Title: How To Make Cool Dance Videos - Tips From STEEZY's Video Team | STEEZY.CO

Doing something like this.
What the fuck, folks? That's me with the gun. Then she comes home. What the fuck, yeah?
Why did you cut it like that? If you cut too much during extremely quick and small movements, you'll often leave the viewers confused and honestly pissed off that you took a big ol' dump on that beautiful piece of art that you're supposed to edit. So do your best to cut on big motions, like this.
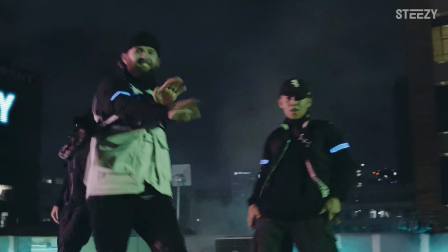This is a really common technique used in cinema because it takes about two to three frames for the human eye to process any information following a cut.
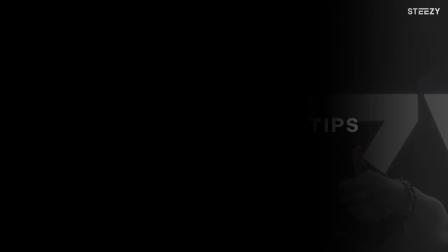[4:45]
And now it's time for some technical quick tips. High shutter speed. If you are shooting around 24 frames per second, using a shutter speed that's around 1 over 100 or 1 1 20th of a second will make your dancers movements look faster, cleaner, and more powerful.
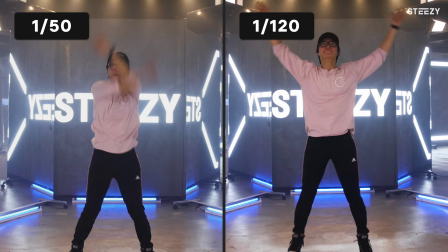[4:57]
This is because there's less motion blur.
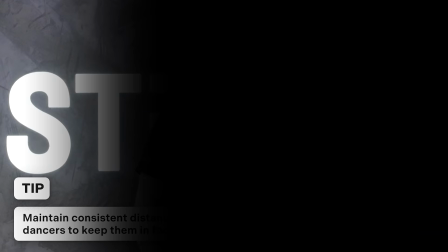[5:03]
I like to call this good choppy. Be careful to not abuse this. This can be really disorienting to a viewer's eyes, especially if the shot is not stabilized. The final tip. Maintain consistent distance from the dancers to keep them in focus. Unless you have a follow focus or extremely steady hand, you don't really have a way to refocus the lens when the dancers are moving forward and back.
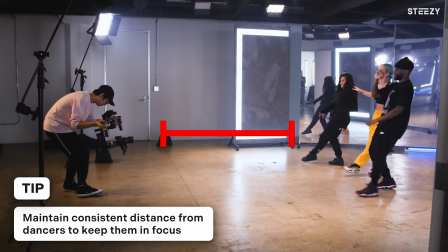[5:23]
So if you can, shoot at a more narrow aperture and maintain a consistent distance from the dancers so that they don't go out of focus. And that is it, y'all. Thank you so much for watching this video.
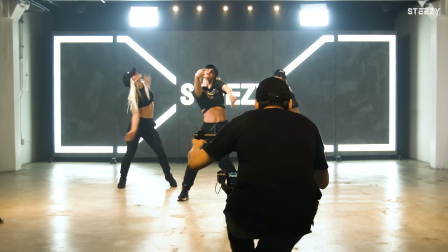[5:33]
I hope these tips help you become a more thoughtful dance video creator who can honor the dances with purposeful production choices.
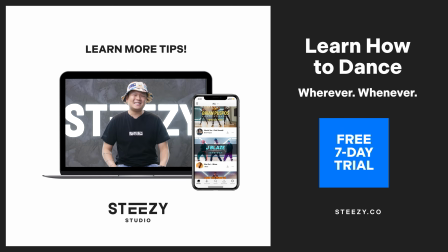[5:39]
And every video needs a purpose. Our purpose for filming these videos is to show you what you can learn on STEEZY Studio.
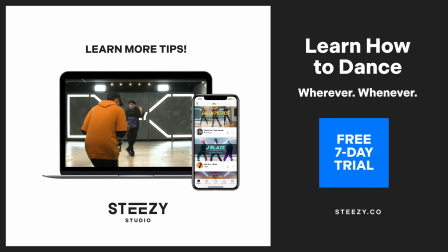[5:45]
So make sure you sign up to www.seezus.co to learn these awesome dances. Film well, Tinkerbell.